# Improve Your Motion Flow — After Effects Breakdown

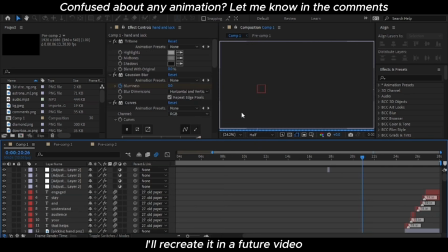0:00 Hi, let's break down the animation from the video I uploaded a few days ago. So go through it step by step.
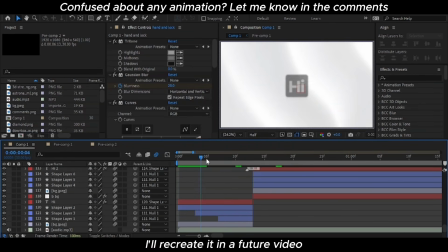0:06 We will start with the first scene. This scene is built using very simple shapes. I have animated only position and opacity.
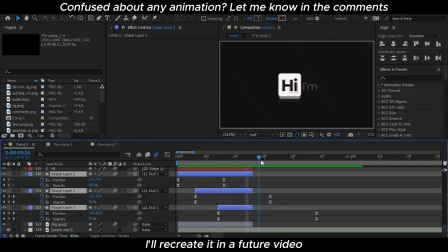0:14 You can easily cut these layers or duplicate them and change the colors depending on your scene and mood.
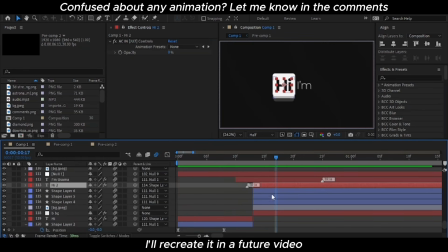0:22 All the shape layers and text layers are parented to a null object. This is very important. I keep the background layers unparented so they stay stable while the main elements move.
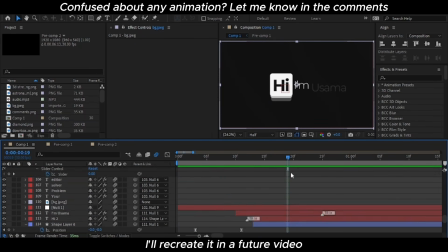0:35 This setup makes animation adjustments much easier and keeps everything clean.
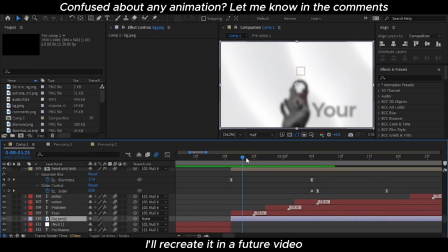0:42 Now let's move to the second scene.
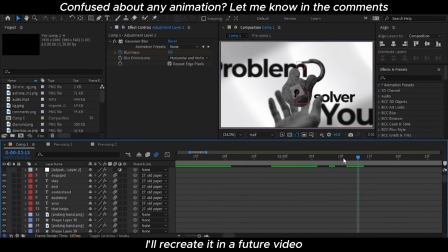0:47 First I turn off all the adjustment layers and the transform effect.
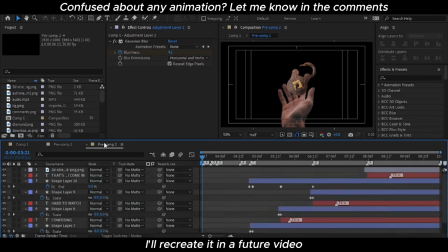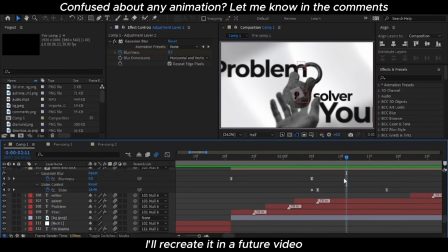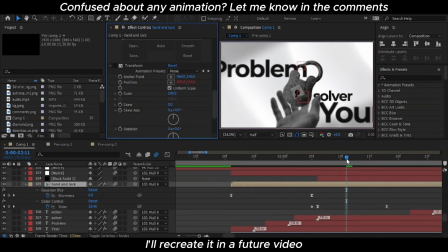1:11 We will enable these later at the end.
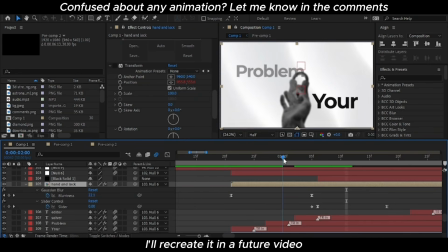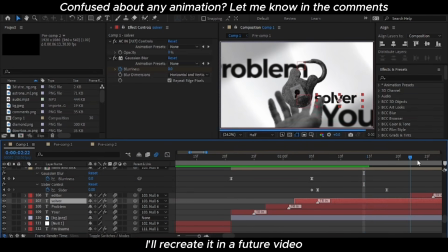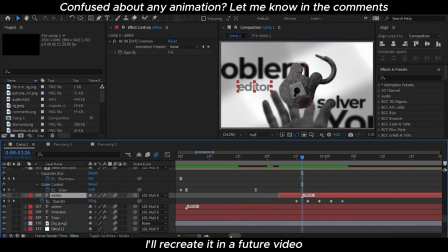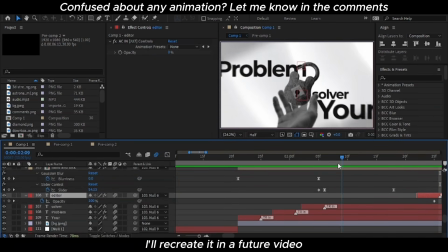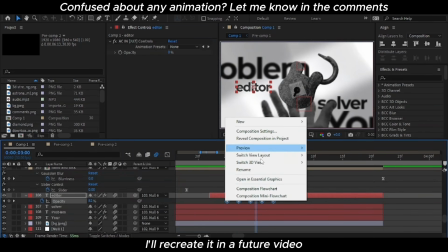1:37 You can convert the keyframe into toggle hold keyframes.
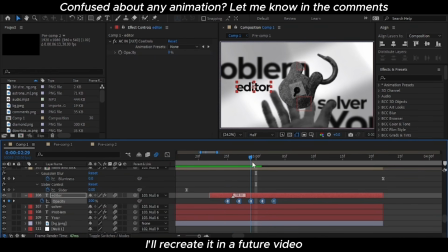1:41 This helps keep the animation more static and give it a sharper graphic feel.
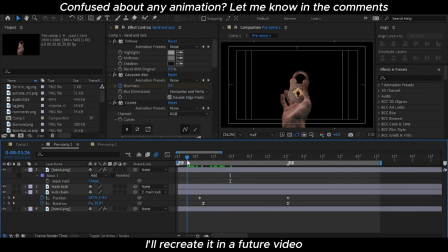1:49 Here you can see the main animation of the hand and clock. I didn't do any heavy frame by frame animation here. Most of the movement is created using puppet tool,
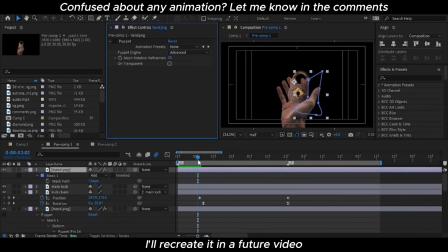2:05 which is perfect for simple character and object animation. To make the hand grab the lock, I masked one finger and placed it above the block.
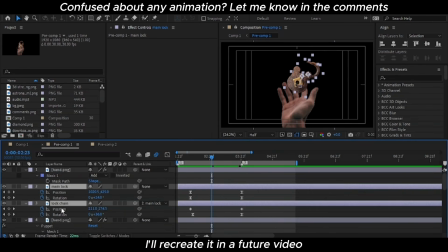2:25 This small detail helps interaction and makes the animation feel more realistic. From the lock animation, I masked it, duplicate the layer, invert the mask and then adjusted the position and rotation.
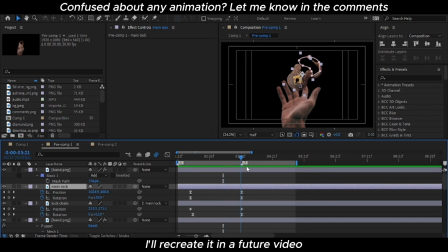2:45 After that, parent the lock layer to another lock layer so you could animate it smoothly.
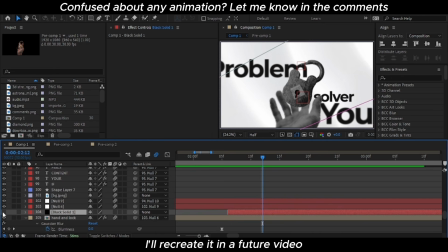2:55 In 2D animation, null objects are extremely powerful. You will notice I often parent one null to another null.
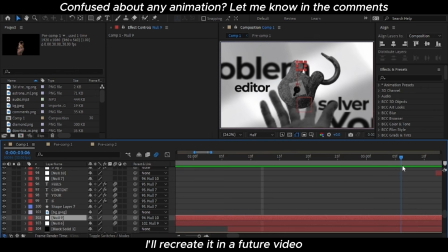3:08 This gives me more control, especially when creating transitions between the scenes.
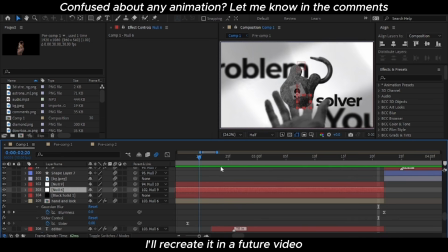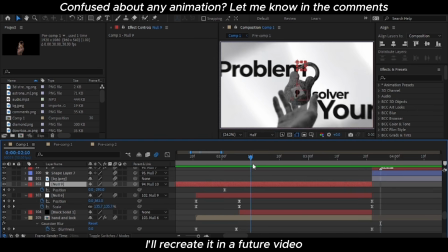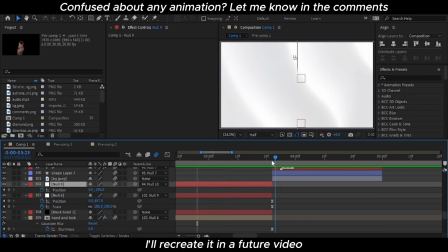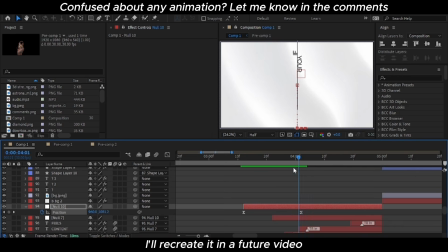Moving on to the next scene.